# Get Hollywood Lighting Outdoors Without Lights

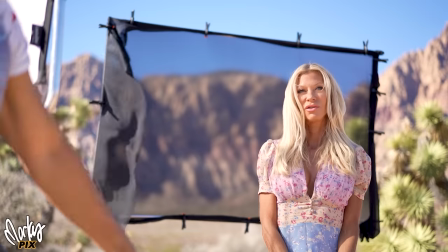1237s
That huge professional thing, the same size, costs like $100. All right, so now I have a 5x5 with a 0.75.
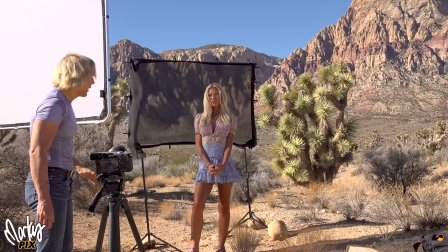1245s
That's a 3/4 stop diffuser on her face. And you can see she's still got shadow on this side.
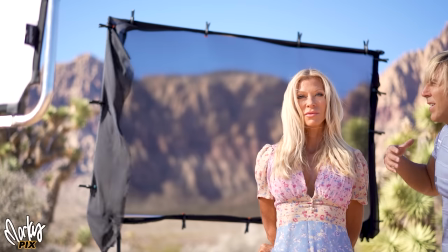1252s
Yeah, the light's softer on this side, but I'd rather have a reflector.
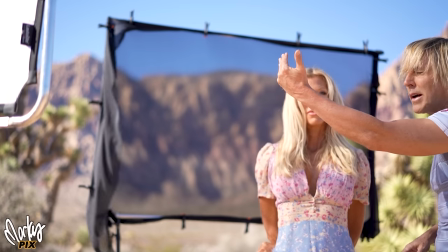1257s
So let's put up a black on this side and a reflector on this side.
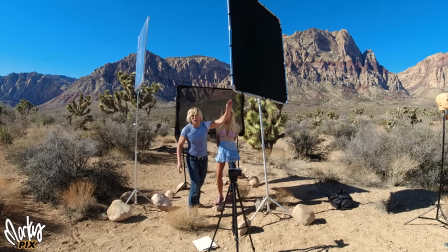1261s
All right, so remember, the main reflector should be above eye level, which you can see it is right here. I know you see black. That's because the back side is black. The front side is white. And we're using a reflector here to block her light.
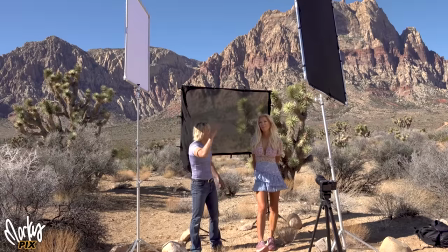1276s
Although this is a white side, it's still causing shade on her. It's much better than, here, check it out.
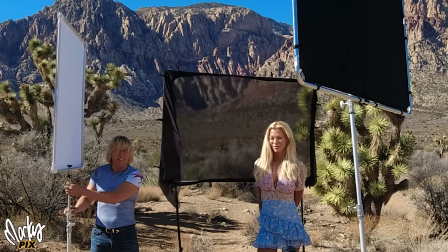1283s
This is, see, that's without it. That's with it.
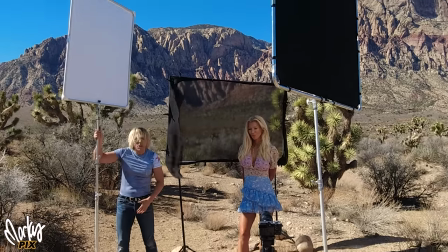1289s
So even a white reflector can create shade in a pinch when needed.
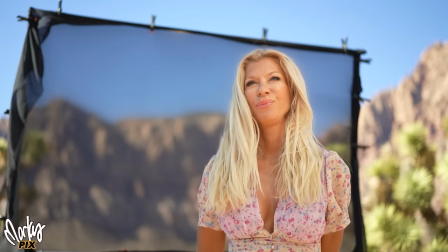1296s
It doesn't have to be totally black. And it adds a little bit of fill light, just a little bit, because the light, the main key light's coming from this side.
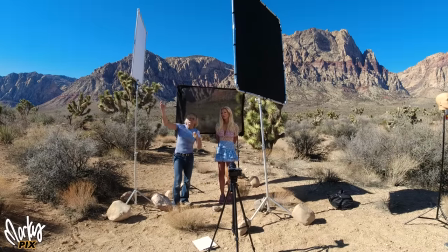1304s
So this adds maybe a tiny bit of fill, not much.
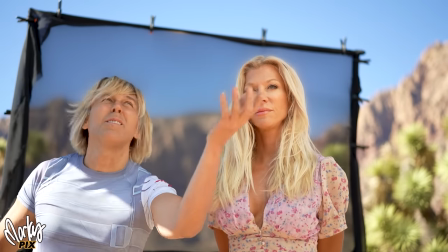1307s
So here you can see white reflector, 5x5, light's blocked from this side.
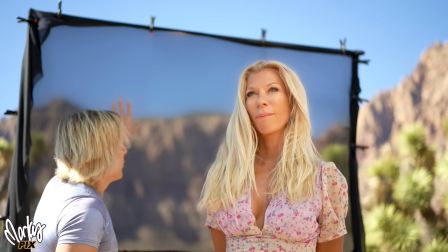1314s
And here you can see how much this chiffon is darkening the background.
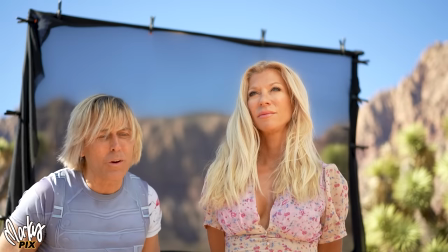1320s
So some people say, well, why don't you just use an ND filter? Well, then you'd be darkening everything, including her face.
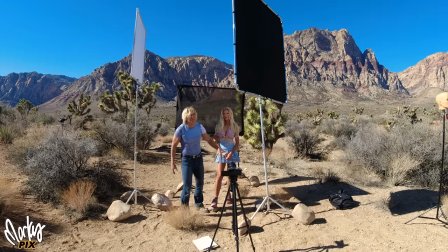1326s
You only want to darken the background, not the foreground. When you see Hollywood sets and you see all these big things on stands like this, this is what they're doing. They're basically just taking sunlight, blocking it, reflecting it, or darkening it.
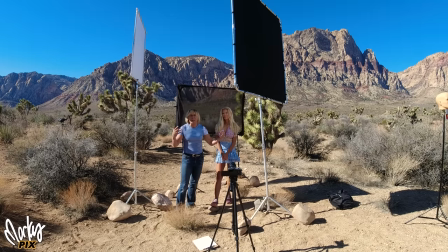1340s
That's basically all they're doing. And they're being creative with existing light. They're not using big, heavy electric lights. If you don't want a big, bulky thing like this, you want a smaller one, a 4x4 will do just fine also.
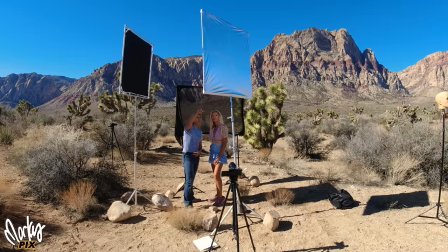1352s
All right, so now I'm using a 4x4 up here with the white. It's just the white. It still does pretty good.
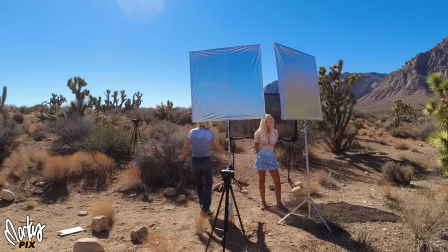1358s
You can also use two of these, so one on each side. Let's do that real quick. All right, so now I have two 4x4s, one on each side.
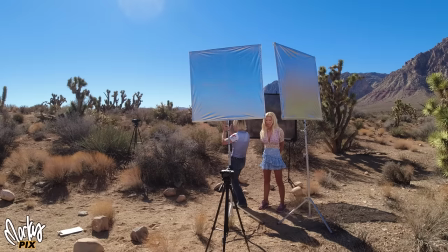1365s
So she has light coming from this side and this side. So she has nice lighting coming from all directions. The chiffon is totally backlit by the sun now.
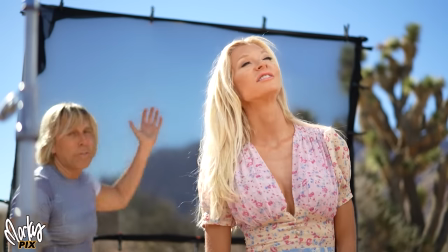1372s
This is not in shade. So it's going to give the background a little bit of a hazy look, like there's a slight haze or fog.
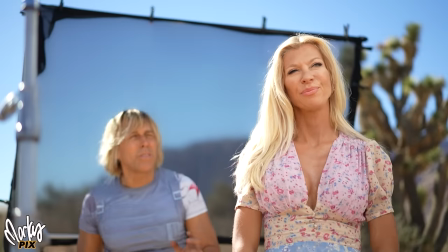1379s
But I still think it looks kind of okay as long as it's out of focus. Anyway, and you got the light hitting her from the back.
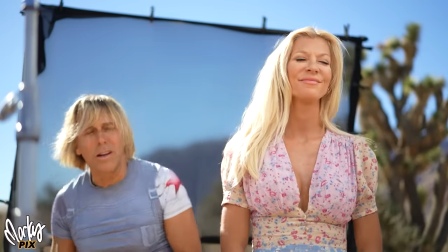1385s
The sun is hitting her hair, making it look really good. And you have nice soft light coming from each side.
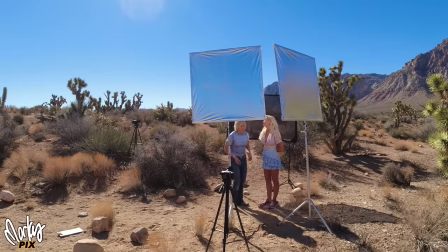1390s
Really nice glamour look with two little portable 4x4s. The only thing left that I would do to this would add a little bit of fill from below.
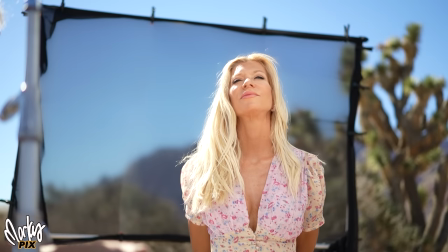1397s
That's it. Just a tiny bit of white fill. And there's your glamour shot. And the cool thing about this frame, it collapses down to that. And it weighs nothing. How cool is that? And it's cheap. I love it.
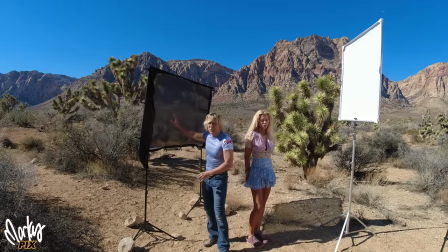1414s
All right, so I took the black away completely, and now all I have is the background, the chiffon, the scrim, and one 4x4 white reflector.
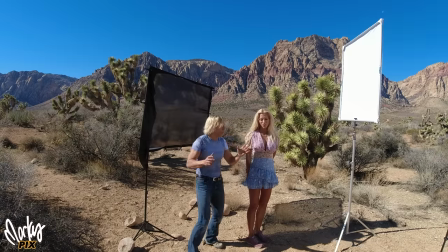1423s
That's all I have. And we're facing her totally away from the sun, which means we don't need the black anymore.
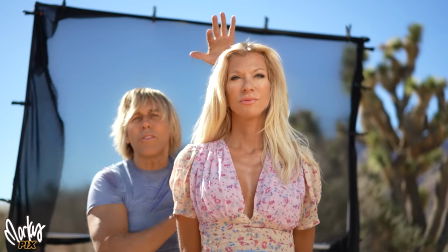1430s
And you can see how the sun is backlighting her hair beautifully.
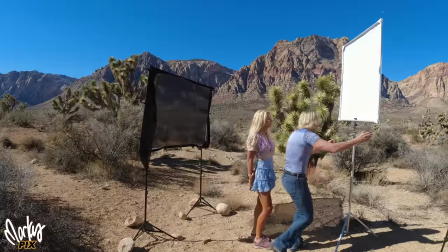1434s
And the light from her face is coming from the reflector.
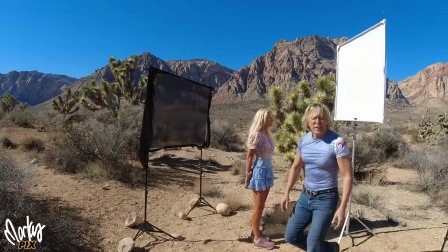1439s
So yes, you can light up really nicely with just a 4x4 reflector,
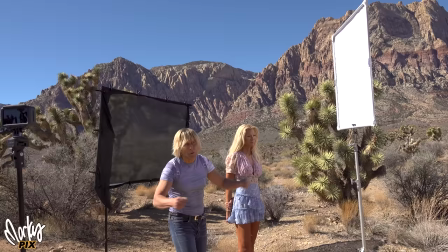1444s
and that one breaks down really easily to a small, very portable size. So I like the 4x4 the best, personally. It's just small and just easy to use.
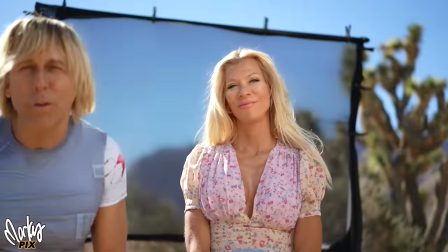1456s
Nice glamour lighting with just one little 4x4.
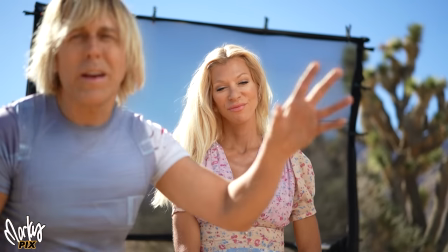1458s
Now this is one, and the little 4x4 is actually better when the sun is directly behind the model,
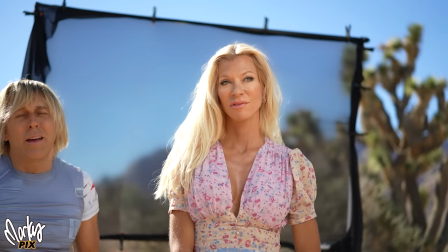1466s
and it's aiming right at the 4x4, and it's bouncing right back. If the light was from the side, that's when the 4x4 would probably be too weak,
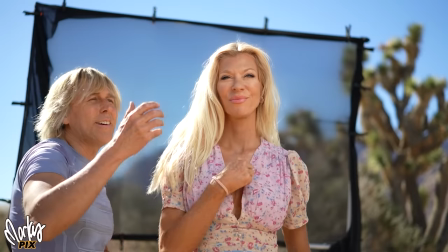1474s
because then you're hitting it at 45 degrees or 90 degrees. but when the light is directly hitting the white reflector and right back into her face,
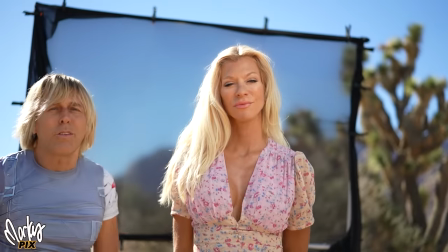1482s
that's when you get a nice smooth lighting. So let's put two 4x4s in, one on each side.